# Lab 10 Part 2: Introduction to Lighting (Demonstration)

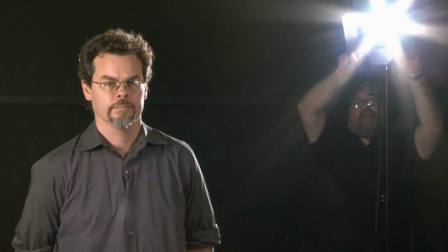(16:36)
Notice that we're getting light directly into the camera. You can see you're getting flares, Jared.
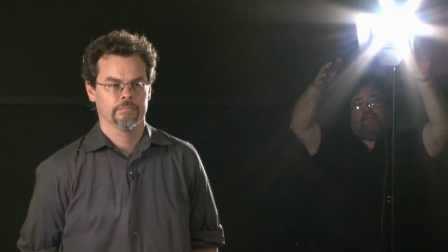(16:45)
So we're getting flares in probably both camera lenses.
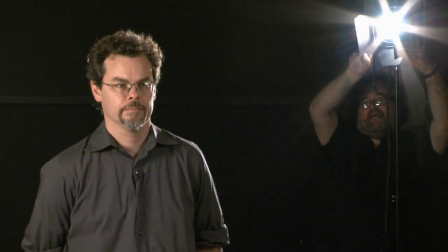(16:50)
Both cameras. Notice how by adjusting the barn doors, I can reduce that lens flare.
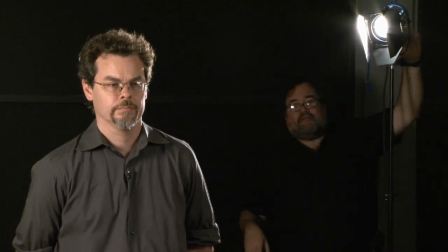(16:58)
So what's nice about a Fresnel instrument is the barn doors actually work because
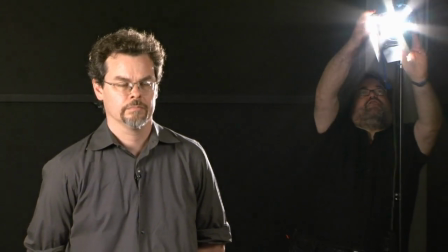(17:03)
the light beams are so straight they're easy to control.
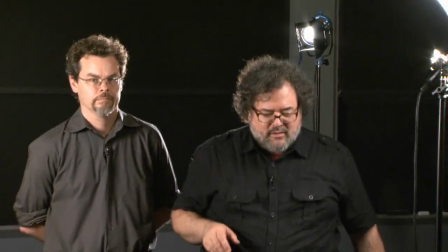(17:09)
So, what we've done here is we've provided a backlight on Chris and we've used the barn
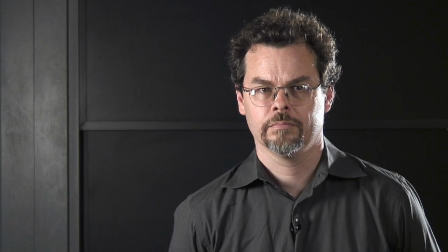(17:17)
doors to reduce the spill directly into the camera lens to avoid that flare that you saw.
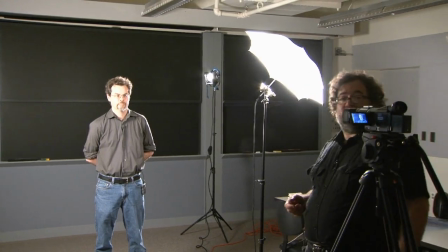(17:25)
Now, this is looking kind of dramatic, wouldn't you say?
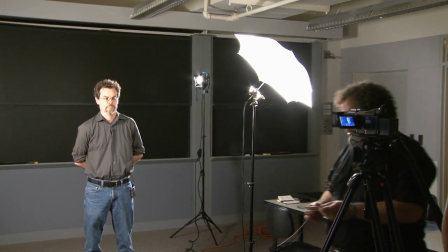(17:31)
Now, we've got these great little
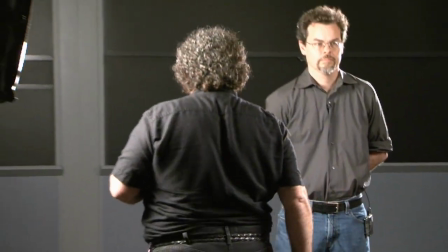(17:36)
things called scrims, which we can pop into our Fresnel instrument and reduce the intensity. A scrim is just a wire screen that fits in front of the lamp and cuts out, literally just cuts down how much light comes out of it.
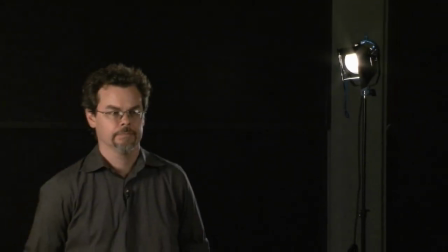(17:55)
So notice I have brought down the intensity of the
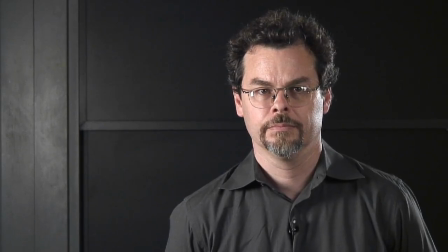(18:00)
back light without having to move it and change its position and quality.
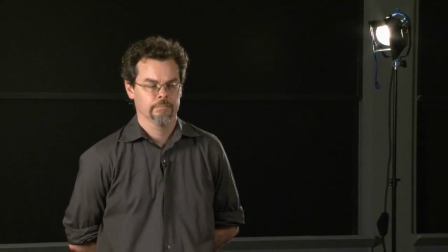(18:06)
I've just used the scrims to reduce the intensity. So that's another.
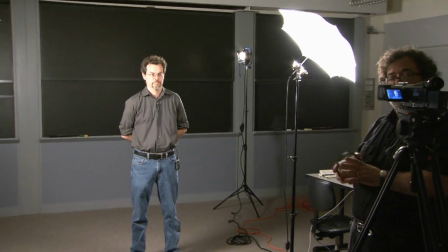(18:11)
Most Fresnel instruments have slots for single or double scrims.
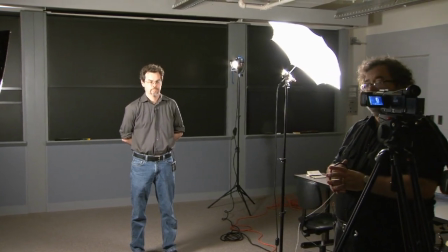(18:17)
A double scrim basically cuts the light one stop, cuts it in half, or you can cut it less with a single scrim.
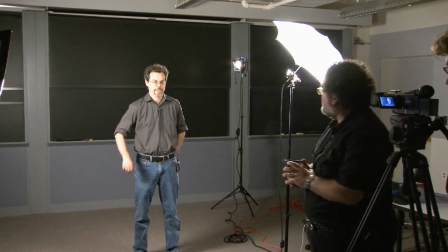(18:26)
The other nice thing about a scrim, so this also allows you to cut either the bottom part or the top part. You can actually adjust where the scrim goes in the light and have some control over which part, up or down, side, left or right, has cut more.
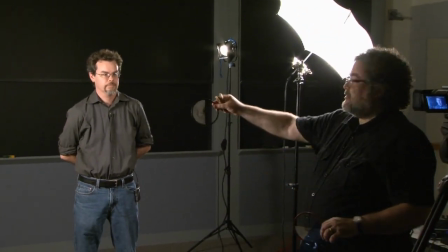(18:46)
Yeah, so there's single and doubles, and there's halves, which are physically half.
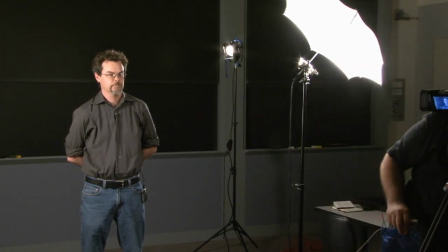(18:54)
So sometimes you want half the beam to be brighter than the other half.
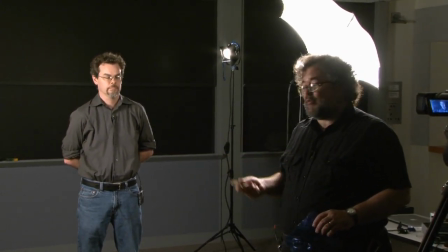(18:58)
Now, sometimes I like my back lights to be a slightly different color than my key lights.
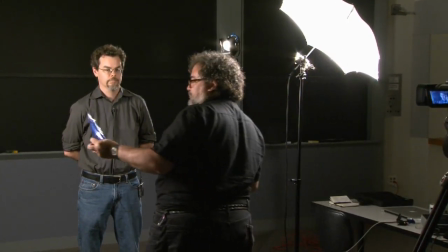(19:04)
So, I'm going to put a blue gel,
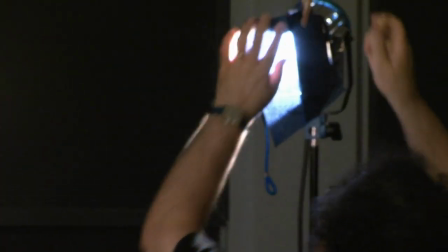(19:08)
attaching it to the barn doors with clothespins, also known as C47s.
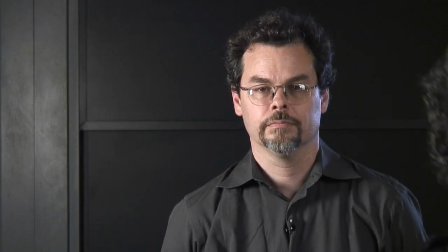(19:17)
And notice what's going on now is we've cooled off a little bit. And I might want to remove those scrims now.
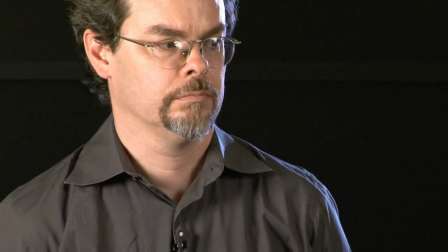(19:32)
By the way, scrims can get very hot. You don't want to pull them out with your bare hands.
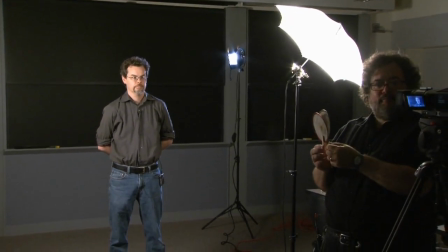(19:38)
Sometimes people will take a pair of close pins and hook it up backwards, and you end up with what's called a scrim puller.
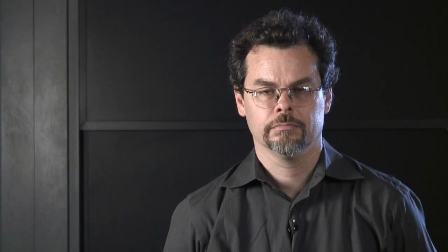(19:46)
So notice now that my backlight is a little bluish, and it's a little intense. We might want to tweak this further, but for the sake of this demo, how are the glasses looking?
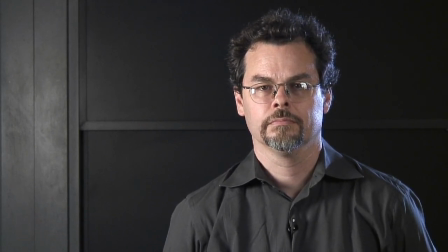(20:00)
Another issue that we deal with is reflections in glasses. So there's several things we can do about reflections and glasses.
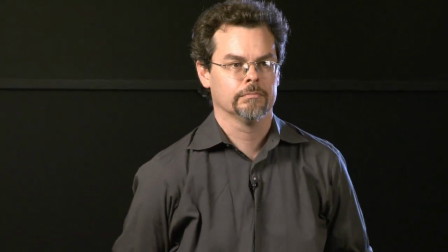(20:08)
One thing we can do is we can move the position of our key.
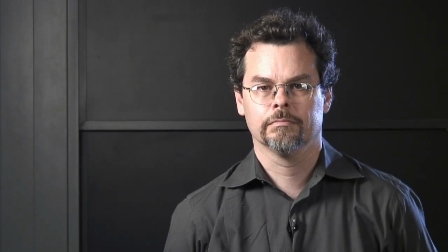(20:17)
Crossing, all right. Sometimes that can help. We have a tricky situation here with both the fill and the key.
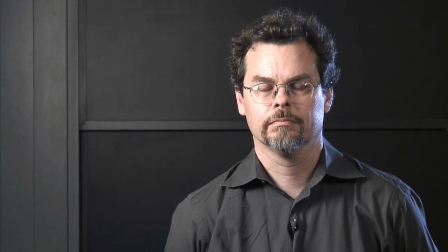(20:31)
But notice, now we've reduced, we've eliminated that second reflection. We do have, we still have a little bit of reflection in the glasses.